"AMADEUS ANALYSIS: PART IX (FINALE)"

So, I saw Amadeus at the Royal Albert Hall. It was the theatrical version. Well, not the theatrical version.
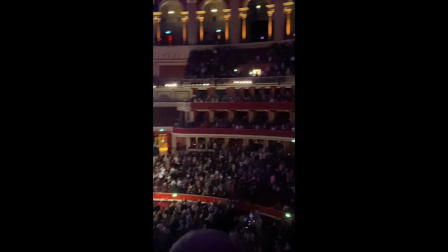It was the director's cut edited into the theatrical version. I know this because the title sequence looked like this.
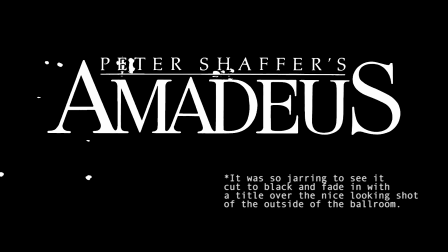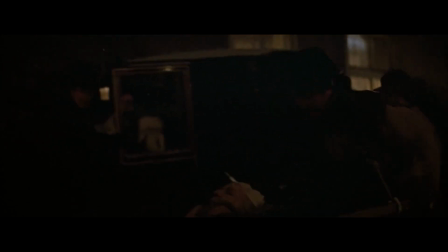Rather than maybe this.
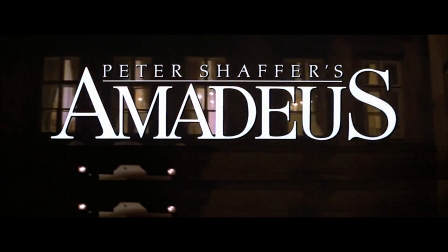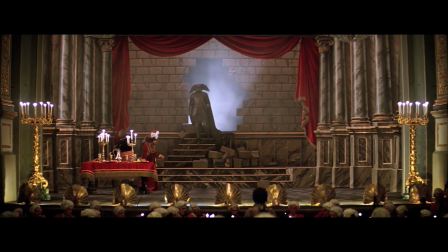Now when I watched the movie this time around, seeing the subtitles for the first time actually made me realise something I never managed to process until now.
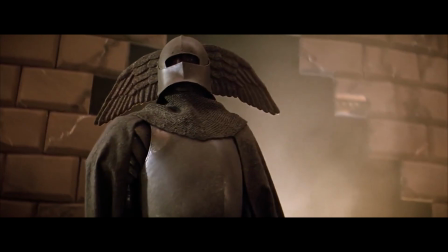And it actually has ruined my interpretation of one of the scenes. So I'm just going to go over that now. Salieri says this.
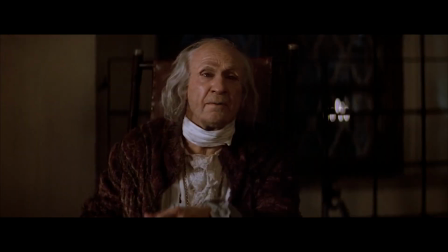Wolfgang had actually summoned up his own father to accuse his son before all the world.
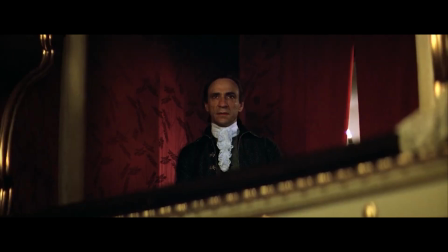See, I didn't process that line,
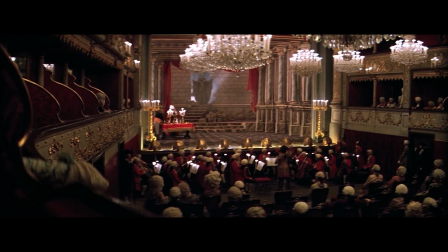so I was under the impression that Salieri was suggesting that Mozart was portraying his father as Don Giovanni and the dark statue as death and the punishment for his sins.
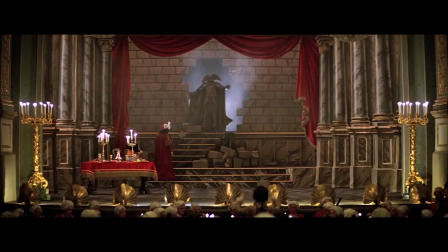But I admit, I was never 100% confident on that. And now that I've realized I was wrong, it makes a lot more sense.
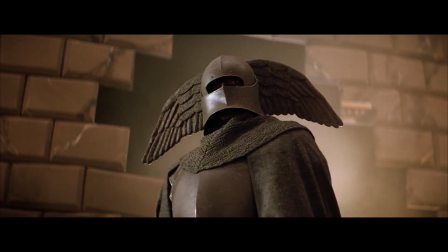And now I feel stupid because the parallels between the dark statue and the costume obviously tell us that the dark figure is supposed to be the father.
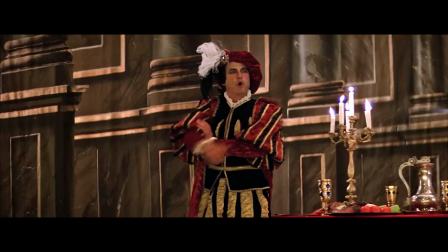And while I did recognise that the dark figure and the costume are supposed to be the same thing, I obviously didn't make the full connection.
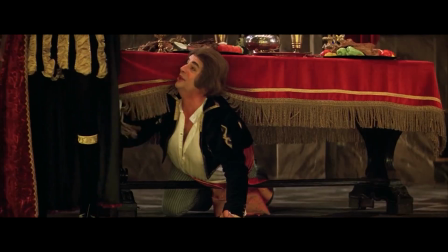But yeah, the fact that Don Giovanni represents Mozart shines a completely new light on the concept.
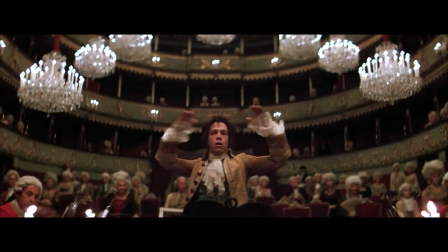Now it seems that Mozart feels guilty and responsible for his father's death, or at least just not being by his side when he died.
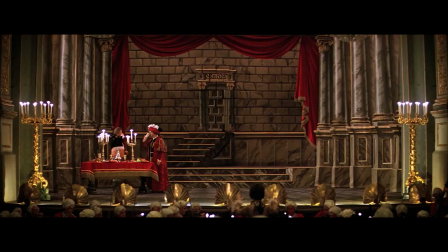This opera was created as a true tribute to his father, which is something I said, but I guess that is all it is, as my other interpretation just doesn't seem to be the case.
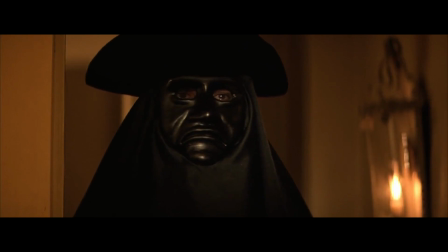Now this dark figure who continues to show up at his door reminds him of his father, A father who wants to kill him.
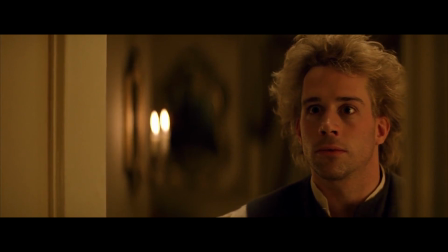Like the statue to Don Giovanni. I guess that's all I can say about that really. Okay, last issue before we get back into the movie.
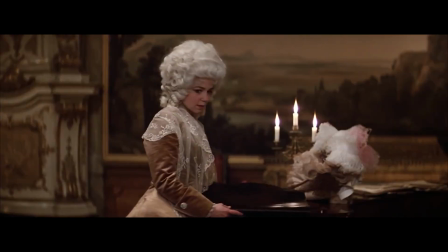I'm going to talk about my opinions on the theatrical version since I technically saw it at the Royal Albert Hall. So if you've only ever seen the director's cut, essentially the director's cut has a lot of scheming.
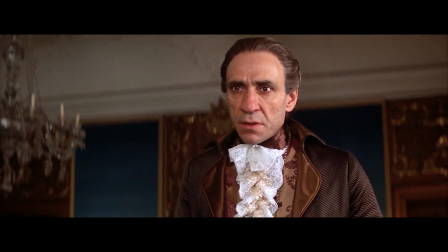Whereas in the theatrical version, Salieri basically only has one scheme. Two if you count the ballet scenes.
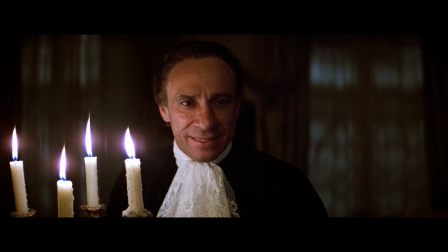But it's not a huge scheme. People who say the theatrical version is the superior version are people on the side of, this version shows much more of a glimmer of humanity and relatability to Salieri. and they can empathise with him a lot more.
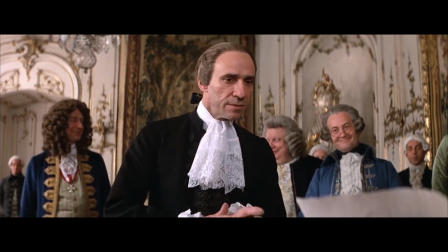I definitely think the theatrical version does this. It paints Salieri with a slightly lighter brush, at least towards the beginning.
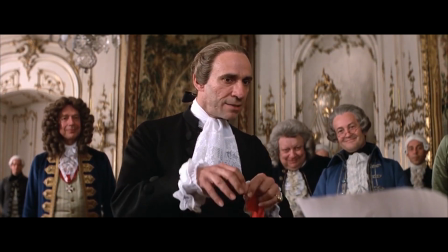And while I do somewhat agree with that, I don't agree entirely. I still think the theatrical version paints Salieri as evil.
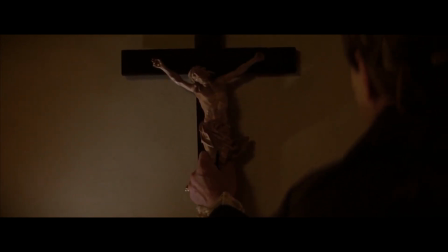On the other hand, I think with the added scenes in the director's cut, we as viewers are still able to empathise with Salieri, at least on a pitying level.
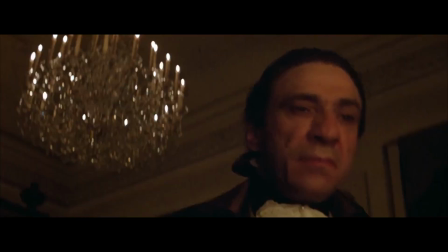It's sad that he was being driven to evil. We are aware of what he wants in life and the fact that his goal is so unreachable, remember, unfulfillable longing.
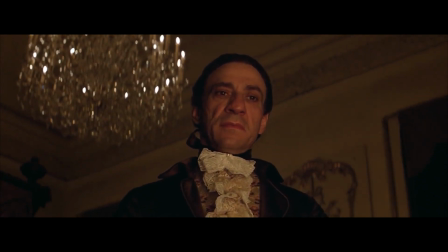I actually think that the fact that he does all those mean things makes it harder for us as viewers to be on his side,
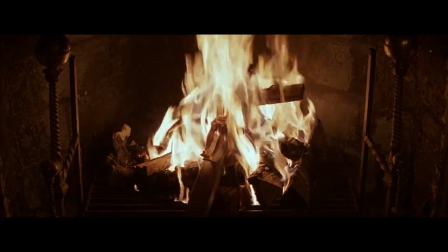yet we can still empathise with him because we understand that his shortcomings have driven him to do these bad things.
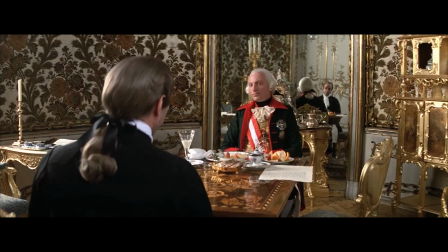I think that's quite complex, and I would compare it to the confusing morality of A Clockwork Orange, or the Saw franchise.
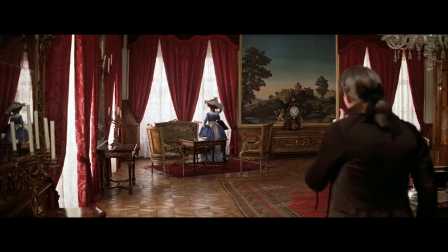But yeah, that's just my opinion. But that's not all. There's a few things the director's cut includes that gives the movie a stronger effect.
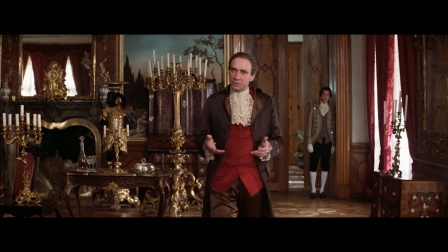I've already explained this for some of them, but having seen exactly what scenes were cut, I now have more to say.
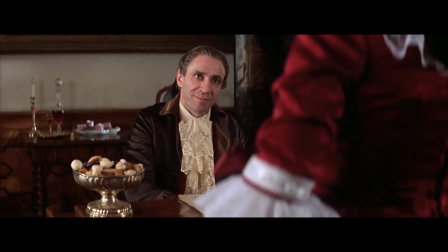For instance, the beginning of this scene with Constanza is cut. We don't get to see Salieri interact with this opera singer and even much of the servant.
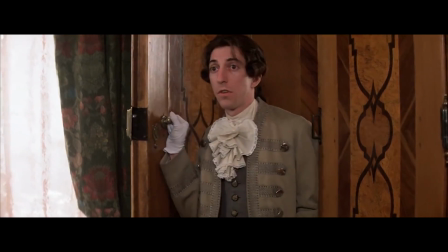We see Salieri simply living his life, enjoying and appreciating music, sprinkled in with his dessert obsession and what that means in terms of his love life.
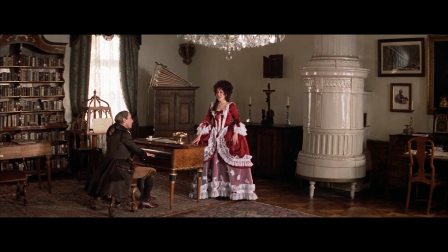And I believe this shot and this shot are supposed to be connected. I just like the scene to exist as a world and character building thing.
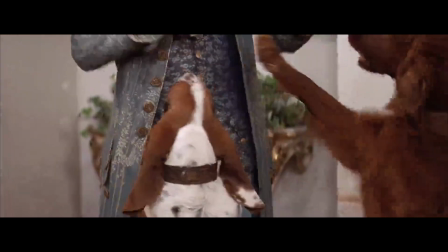It's nice. We must also mention the entire storyline with the dogman is gone. I think that mini story adds so much to the story.
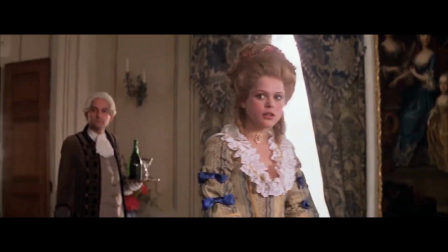It shows us Mozart's interactions with the people he works for. It shows us how little disturbances could have led to his drinking problem.
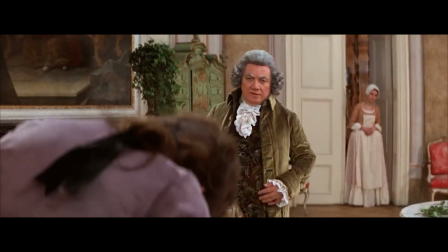And it also highlights how depressing Mozart's situation is when he comes crawling back to this man he once despised, begging for some money.
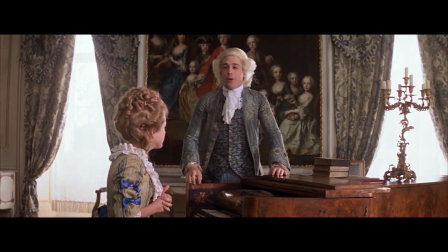It contrasts so well with the way Mozart was before. Chirpy, confident and somewhat spoiled and impatient.
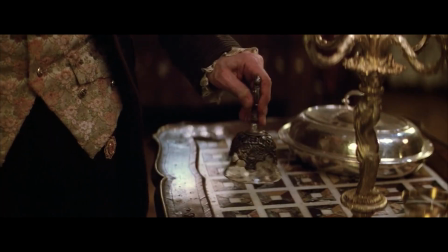The other thing that was cut was this line in this scene here.
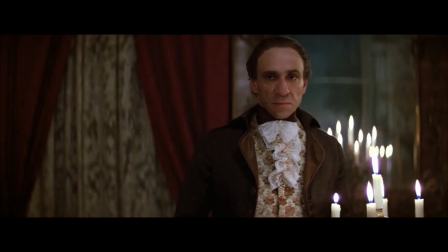Show this woman out.
Which I don't want to spoil yet, but that line basically gets called back towards the end of the film.
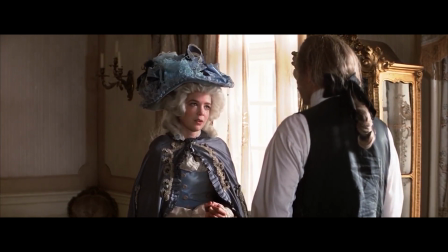And you wouldn't get the relevance of that line in just a theatrical version. So yeah, anyway, you can prefer the theatrical version if you want, but I don't know man, I simply disagree.